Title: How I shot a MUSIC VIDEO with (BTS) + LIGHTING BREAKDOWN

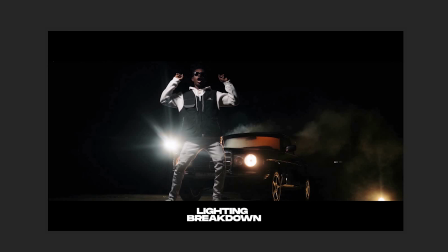(16:20)
So what I normally do is I take some different shot sizes of the same frame, of the same arrangement, the same positioning of props and lighting, so I can get some variety to choose from. All right, so again, light is coming from here, key light is being held up. All right,
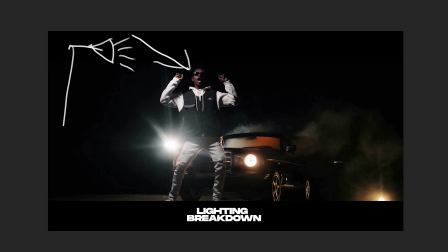(16:40)
being held up, coming all the way this way, and my rim light still being maintained in the same spot, the fog coming out of the vehicle, as well as the orange LED light in here.
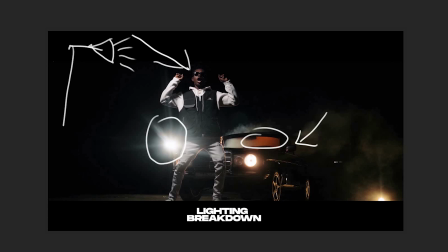(16:54)
Okay, all of these are separating themselves from each other to create some visual interest, and realize that there's some fringes being created by this headlight coming from the car, carving him out of the background as well.
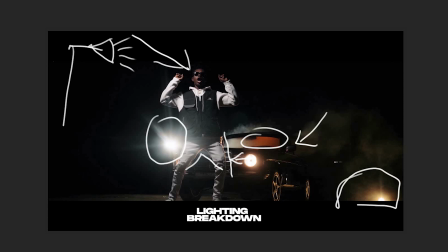(17:11)
And you notice another light being introduced in here, shining against the vehicle. Had it not been there, this particular part would have been pitch black and wouldn't be able to single it out from the dark background. All right, so that's the reason why I placed this light down below, and it looked pretty good,
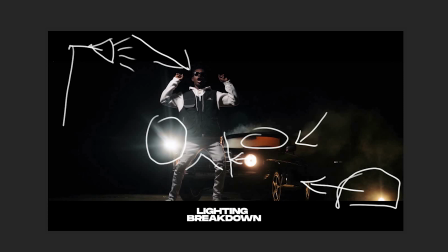(17:27)
so I didn't have to necessarily omit it out or frame it out of the shot.
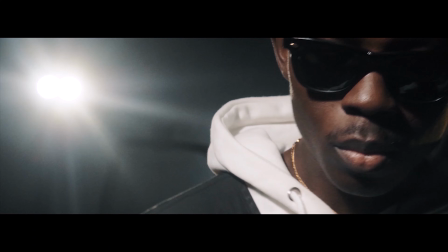(17:32)
And that's about that. Thank you very much for watching this video to the very end. If you enjoyed it, please give it a thumbs up and subscribe to my channel if you haven't, and comment on it and tell me what you think.
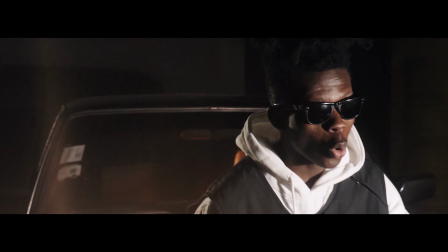(17:43)
And if you love these videos, please let me know so that I can create more.
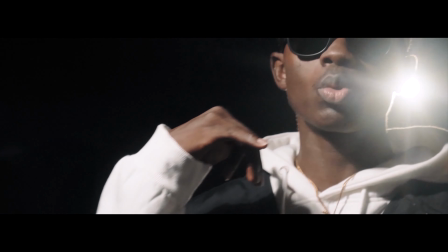(17:46)
And also, don't forget to turn on the post notification button to be notified anytime I upload a new video onto my YouTube channel.
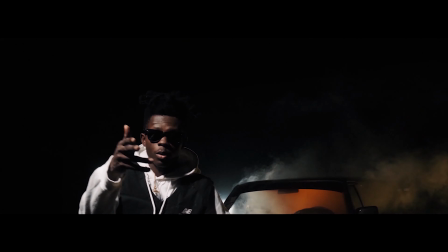(17:53)
Until the next video, have a wonderful day. See ya.